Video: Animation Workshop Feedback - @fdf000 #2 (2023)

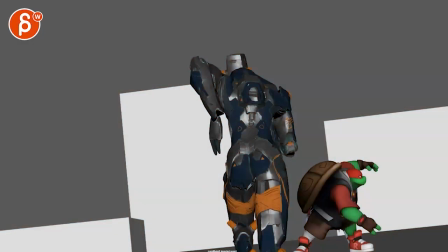All right, we've got a shot here. Let's check this out.
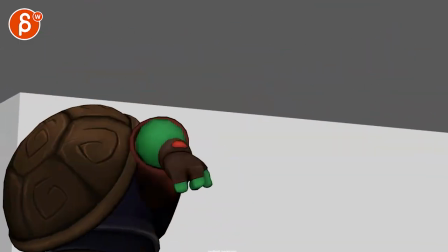Oh, I took it hard. It's a cool robot. Dun, dun.
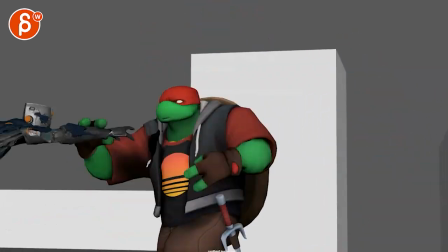All right.
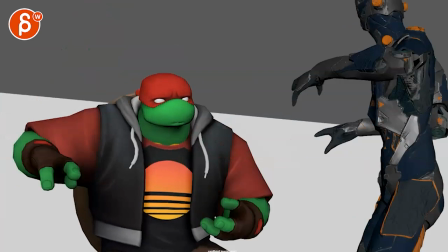First thought is what are those robots? There's are cool.
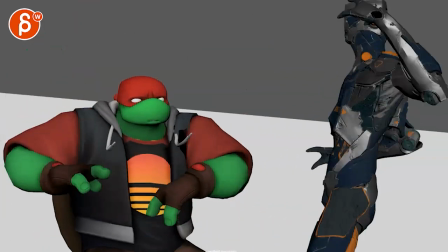I love the heads, too. Of course, I want to ask you, what is this all in Maya? There's this blender.
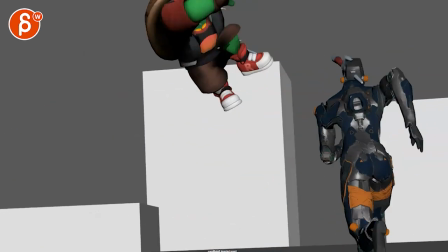And if it's Maya, what is that rig? I love it. so watching this there are a couple things that i was i
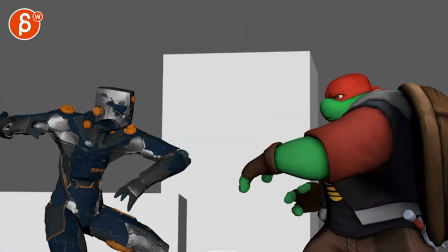thought was really cool sometimes timing maybe a bit fast but sometimes also a bit confused
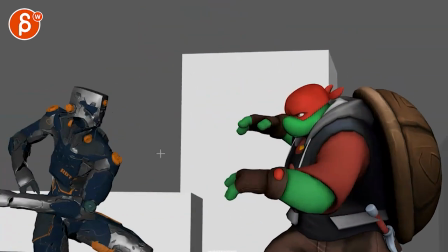and i think there's a general feeling of the camera being too low
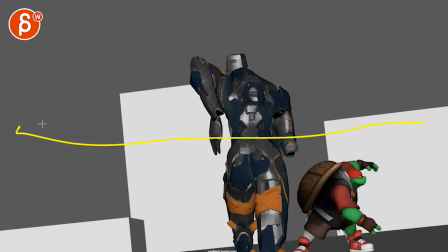even here if you look at if that's the very crappily drawn half there
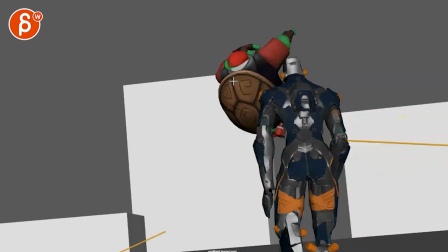you go already pretty low more on the lower side and then even here
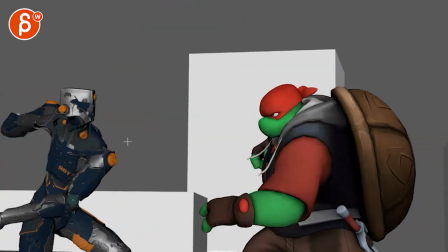we are low we are against fairly centered
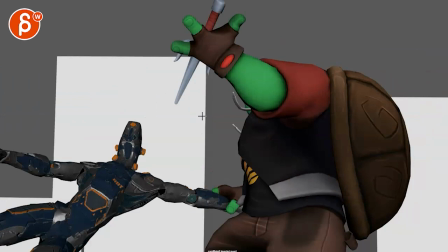staying pretty centered gets a bit better right through there but then we're still
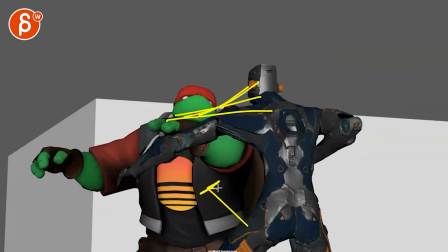kind of low as if as if we're low looking up but then giving us so much room we're
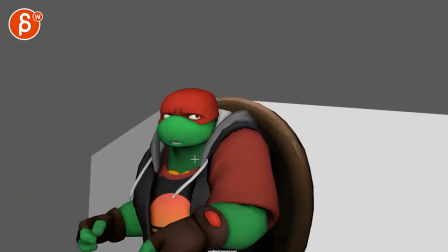always expecting something to come in and then especially here middle
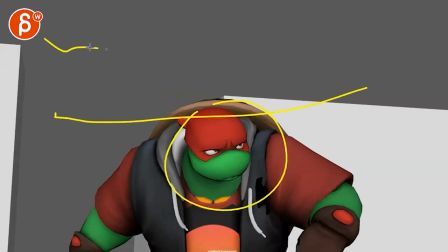middle middle really low like i'm waiting for like choppers or jets or
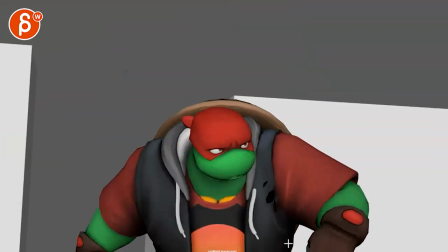something in the background so if i would this is going to mess up some of the
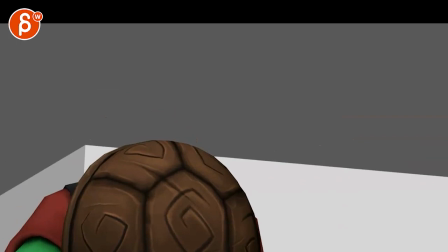framing here but if i would bring this hold on i'm trying to grab
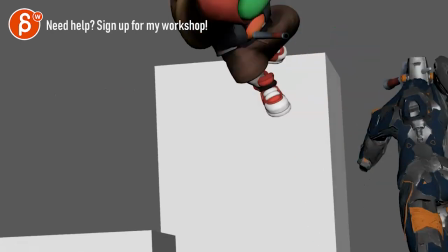my frame there you go so if we have trying
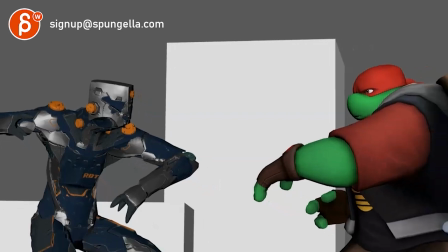something here i know this is going to be a bit odd and
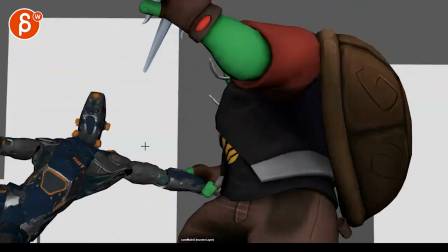some stuff will be missed frames but if it's like that and we're a bit more in the upper third
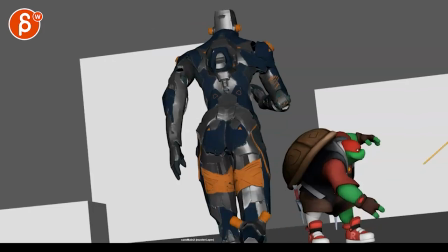even here we're low and centered again but i think that it's like something
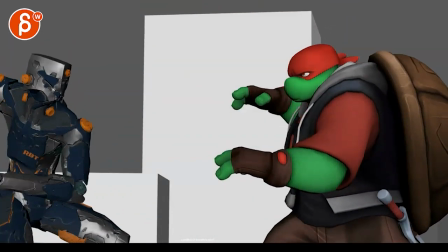like that to me framing wise feels just a bit more comfortable than what we have
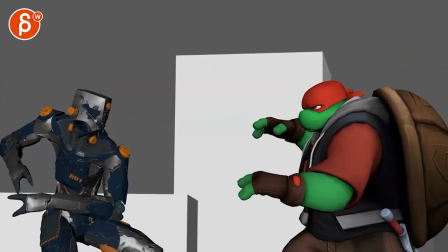here that would be the first bigger comment in terms of
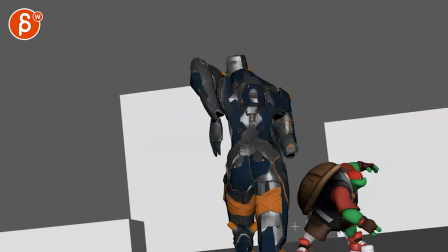um just compositionally what's going on then shot wise and bring this up a tiny bit so we have he does move to the left fairly quickly it's okay it feels also a bit center right heavy with nothing going on here and it's almost
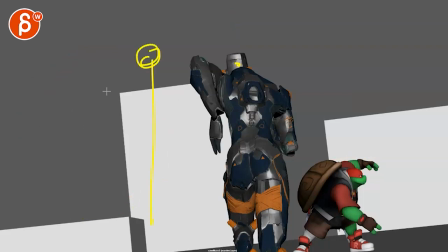to me like you want to have that character bit three quarter here again i generally this is like a rough starting point and you can always compose things differently, but having things in thirds helps in terms of the composition and the balance. So to me, if that guy is more three-quarter,
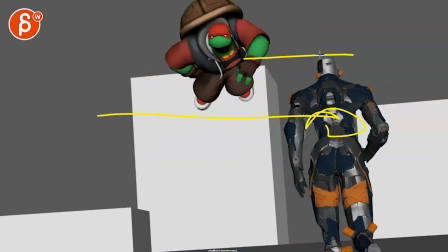running towards him could have a nice right-left dynamic there
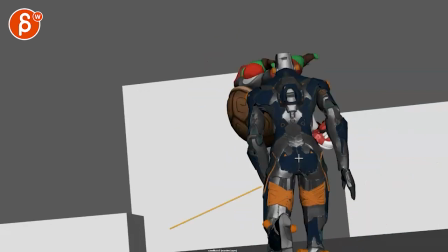and also kind of free up the silhouette a little bit. It's already a bit crowded, and then we go straight into an overlap where we kind of miss things.
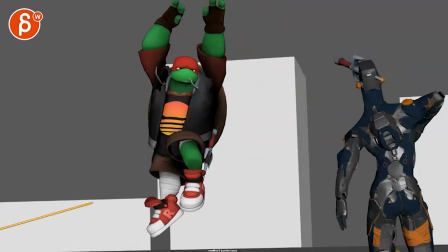And then watch out. The shot starts with a bunch of stuff, and it's a big, I don't say confusing.
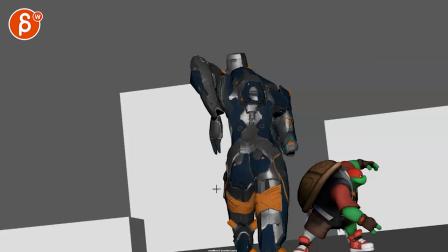I know what's going on, but if you want to be super clear, I'll be careful because we have, imagine this is a different shot, right?
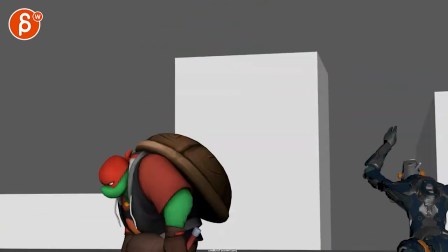We're ending and then we're cutting into a new shot. By now, I'm like, oh, okay, I get what's going on.
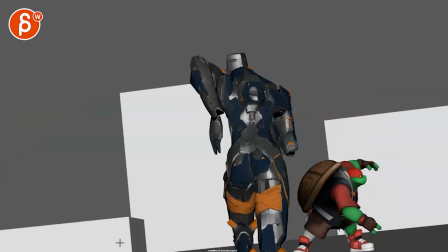And then I'm going to be confused about this, more about that later. But it starts with, I have to register right away.
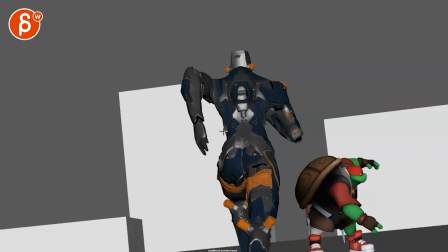This is a guy running or is this a robot? Okay, it's a robot. Cool, okay.
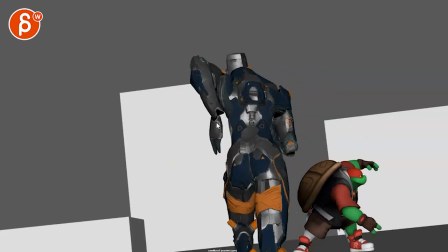But then it's so from behind, in that three quarter that we're missing some of the silhouette aspects where this gets a bit muddy
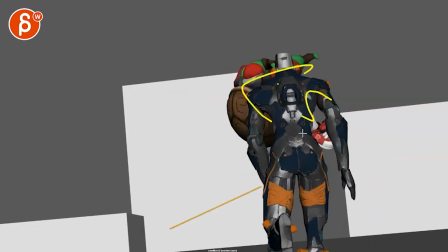a bit muddy there and then whoa now we're overlapping like what is going on at the same
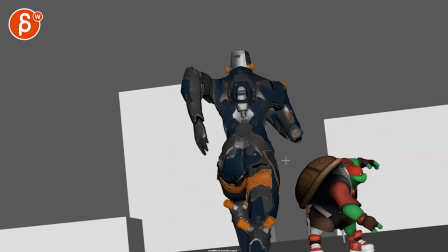time while i'm trying to register this i'm seeing a turtle that jumps
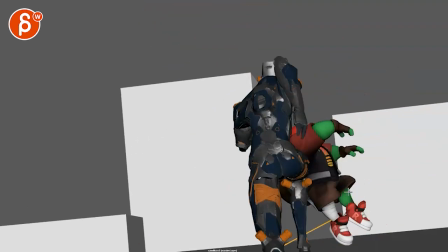back okay wait why is the turtle jumping back and then i'm seeing this here
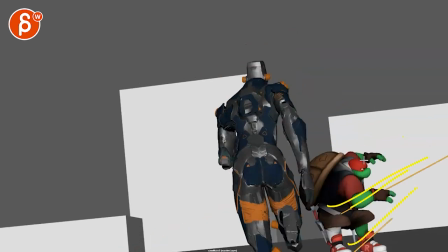that comes from different angles meaning that this comes from up here
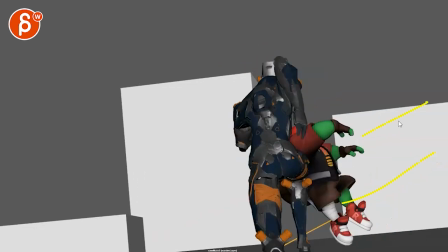this comes from a bit higher this comes from the middle
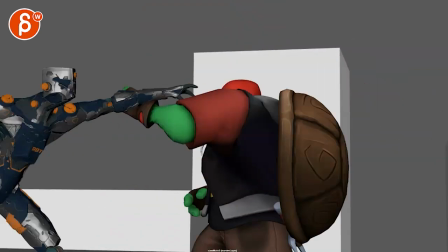like what is shooting here i'm fairly confused and then as it continues we never really get
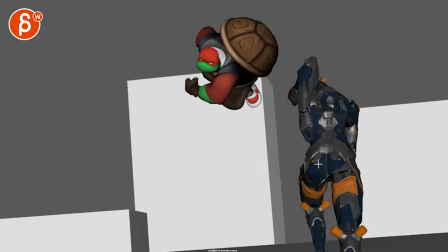a resolution as to what was that so you start off with
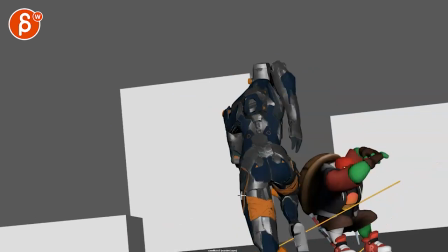one two three things right away that you need to understand where it's not super
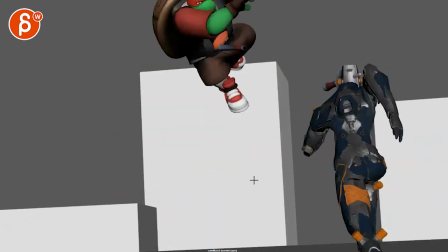clean and clear then while this is happening this took me a while and i needed to step frame through it when i was watching for the first
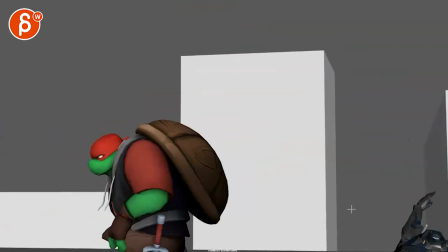time i saw this guy running and suddenly falling down it's like what was that is like a manhole is there
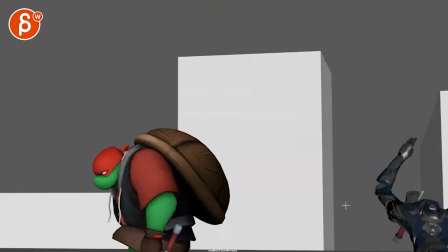something in the street there was the hole did he just fall in like what happened here and
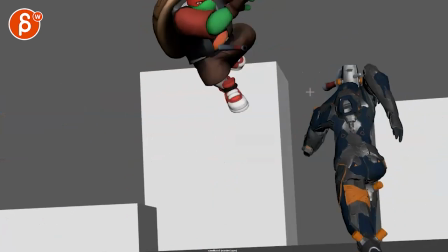then watching this and framing through this i'm going wait what what's that oh okay there's
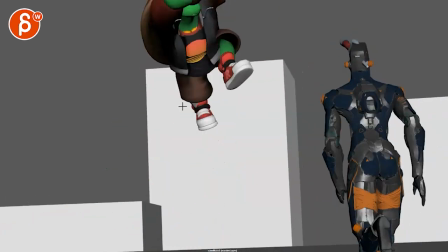something oh wait that looks like a weapon wait that's his and then i frame through back
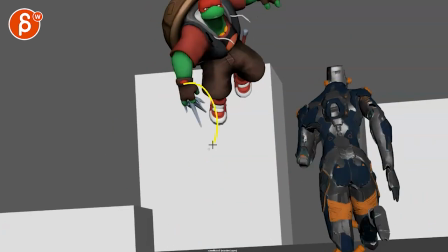and only then did i realize what happened so the a
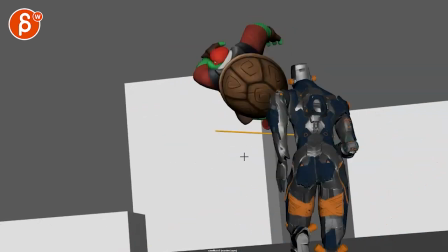couple tricky things as he goes back it's never really clear that he grabs
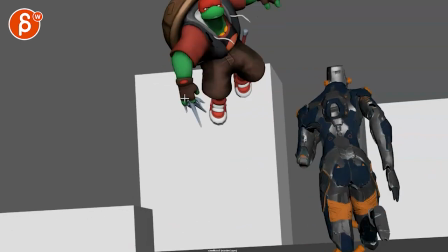it he suddenly has it here that's probably the cleanest frame that you have but even this seems a bit busy
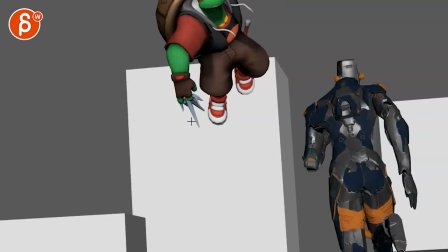is this a double thing and what is going on i don't know what what that is
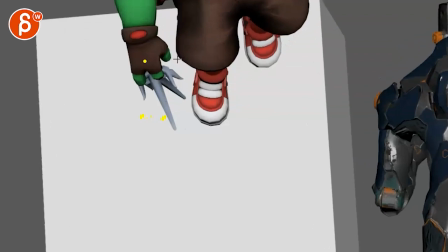do you have two or is that a multiple i'm not quite sure what is going on there
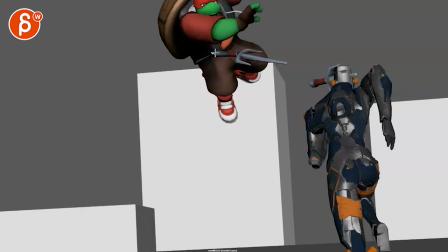but this this is your chance to be as clean as you can because the next one we're overlapping with this again so silhouette wise we just have this and then you have a bit of a tangent with that building there and that's that's the only time we kind of see the weapon so again if you go by
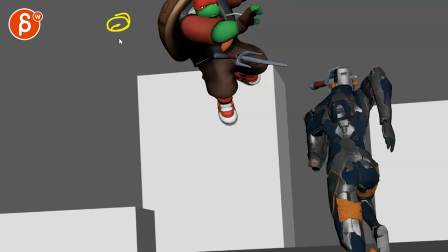thirds and imagine we had on this frame turtle would be down here shell body arm silhouetted weapon robot that would be cleaner but also if
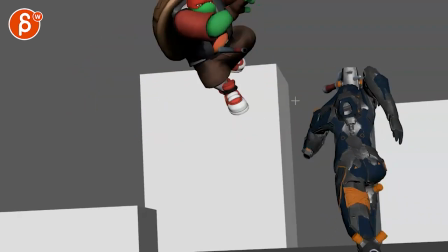you shoot something this strongly and again this is the confusing part because
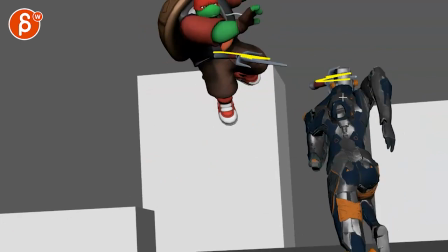there's so much going on you already have weapon weapon so i would wait with
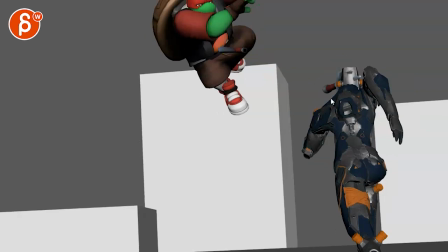multiples and what's going on there's some stuff going on still here and if you have something this strongly from the side the head wouldn't continue on that next frame that head will be
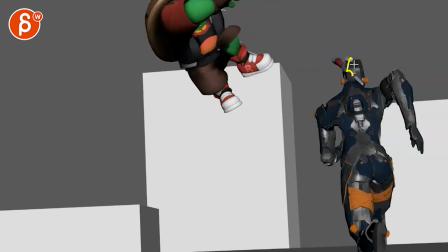over there and not back because it's maybe it's the lens
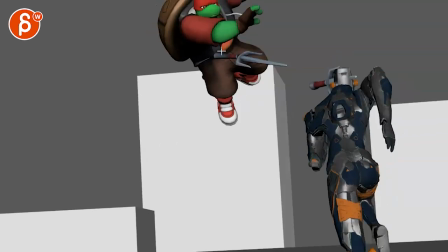but it's so flattened that i'm not getting that this guy is way in front of
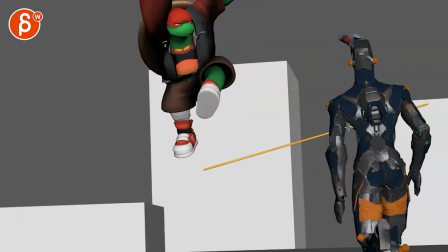this guy to cause a backwards move to me this would be
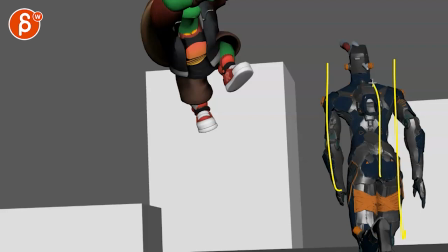sideways which will also help because if anything is flat to camera and you're rotating forward or backwards we don't really see a change in the line of action
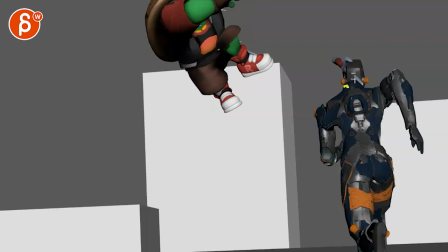but if you have this guy going to the side by
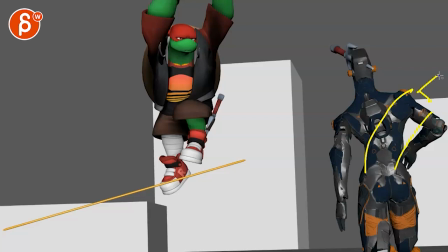now the body could be over the head would be over you know arms up and it's it's it's the rotation this way, that would be cleaner.
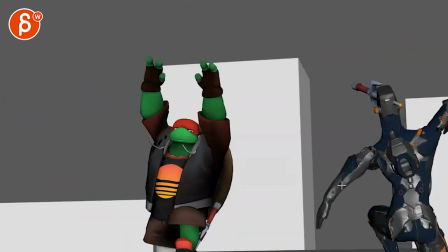Also watch out, it's a bit strong in that drag there, a bit floppy.
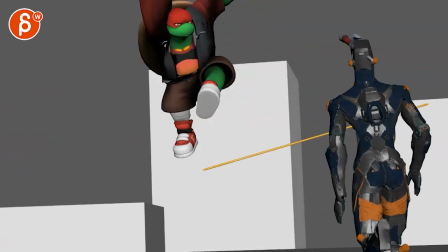After that, the jump itself is cool. Also comes a bit out of nowhere.
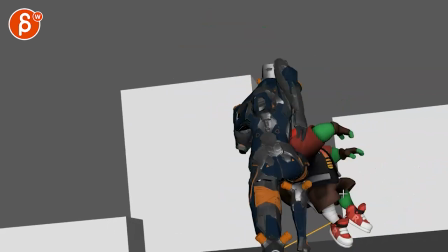I think he's kind of leaning back and then suddenly feels like there are strings,
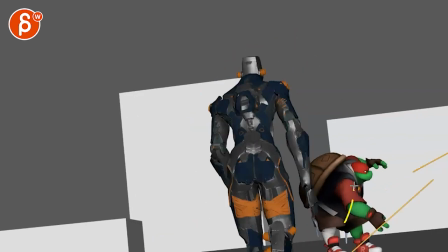like a stump person being pulled up versus you doing this and then moving down to compress squash
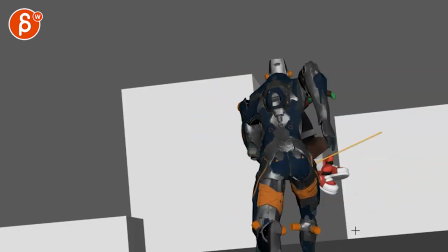anticipate full extension jump up so i will have it down and up